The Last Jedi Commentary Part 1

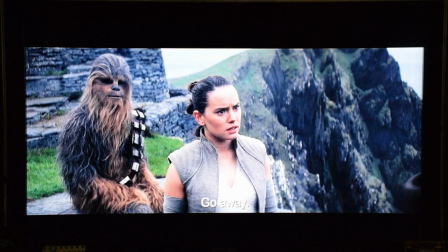21:56 I like the island itself The island itself is really beautiful It's just cool to see A lot of the shots of it are really well done Some aspects of the island a pretty poor um like this which
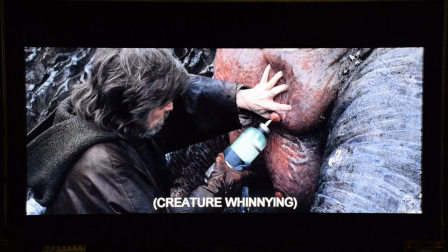22:11 nice transition i don't get why i don't get why this was in this at all you know i can what purpose does that play yeah what what's the purpose of it yeah i understand why does he look at her and drink it that's
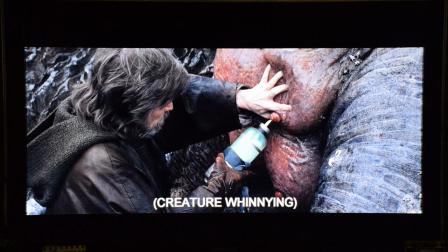22:24 just weird yeah it's just to show us how oh it doesn't make no it's to show us how far he's gone or how you know pointless his life is now what he's rendered himself to but the fact that they actually lifted that type of animatronic monster
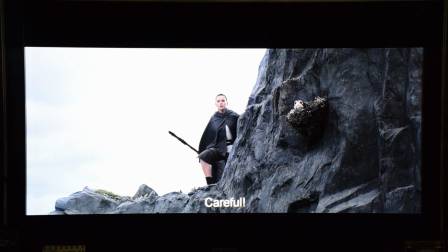22:38 all the way to this island just for that i get why you might show him doing all this this is cool but the thing is at this point in time i remember first time i saw this i was questioning why luke just used that to get across no he used it to yeah
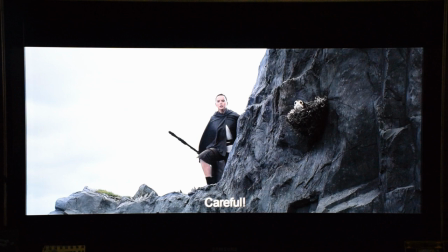22:52 but he he can just force jump across or he can just you know force pull something you know he's disconnected himself yeah but at the time we don't know this banner yeah
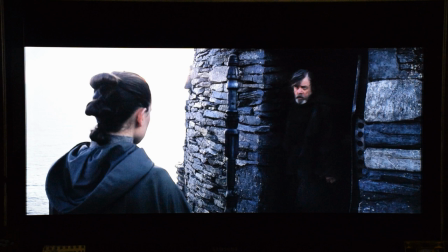23:00 yeah but after do you know that after i know but i said it the first time i was watching this yeah okay so yeah this all happens and it's fine having all this part i don't get why you get the green milk part because this just shows us what he's been doing what he's up to yeah it's meant to hint to us the fact that you know he hasn't
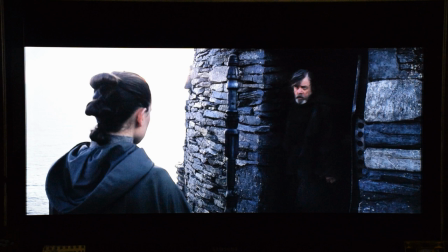23:16 he's disconnected who's not doing anything really also
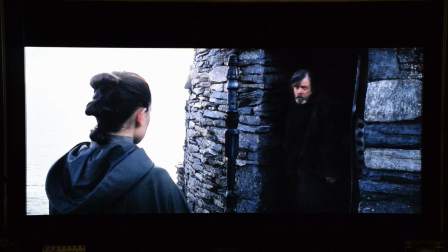23:31 i don't like the fact that chewy is just not doing anything i I know, Chewie's just there, but he's not trying to do anything. Even Luke has such a good relationship. Yeah. We haven't seen each other for how many years? It would have been several years, yeah.
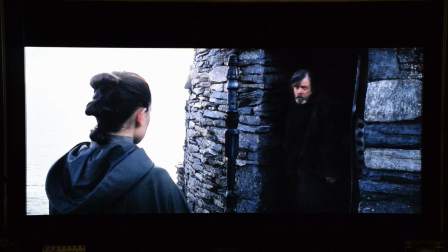23:43 And he's just, most of the time, he's just sat inside. And he's just, yeah, he's at the Falcon. For some reason, Rey's the only one chasing after him, which doesn't make sense.
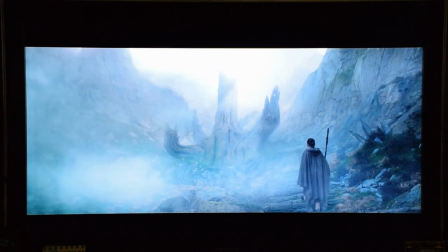23:51 You know, R2's also here. We know R2 is here. But why isn't R2 or Chewbacca coming to try to stop him? This part I did like, because, in fact, the whispers are apparently the Jedi oath. So there is no whatever there's peace and stuff like that.
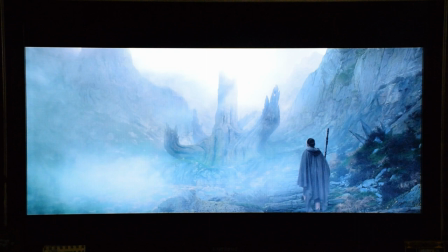24:08 There is only the force whatever I come at which part it is But it's one of the parts of that Yeah The whole Jedi tree aspect It's a nice part because this is meant to be the first Jedi temple So you don't expect it to be well.
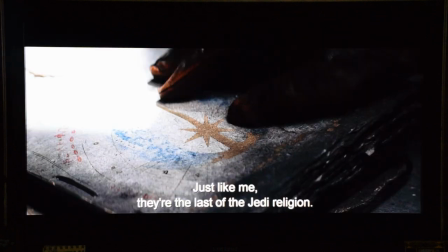24:24 It could have gone two ways. It could have been this really elaborate and grand temple But a nice simple one also works because if it was it would have just started off as a simple small order per se one or two people or I don't know however many people it could be but so this makes sense you know not having a grand one also works but yeah I don't understand why Rey's so hesitant to tell him because in the last movie in The Force Awakens
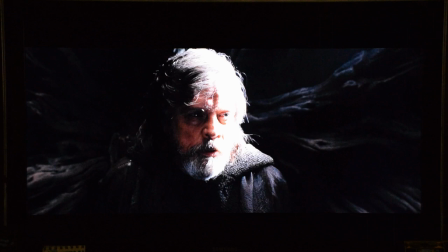24:54 she was so eager to find him and share and that joke also felt very forced you know that's why she's so hesitant in the last movie she couldn't help but find Luke she couldn't help but find that figure and learn more she was a little scared obviously but by the end of it she was like i want to go do this and in the start of this she
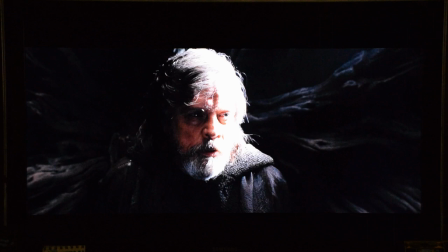25:12 was like trying to follow him and find it so she's so afraid to say anything when she's first met him he's not what she expected him to
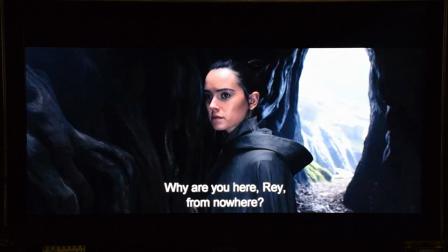25:19 be yeah but that's why she's but she was following him like for the past day or so and now she's hesitant to tell him what was she gonna say when she when if he took the lightsaber and was like where did you get this or whatever he started a
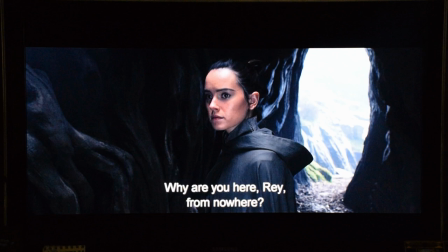25:35 conversation what would she have said would she have been like i'm from nowhere i'm not training another generation of jedi see why is he the only one who's demoted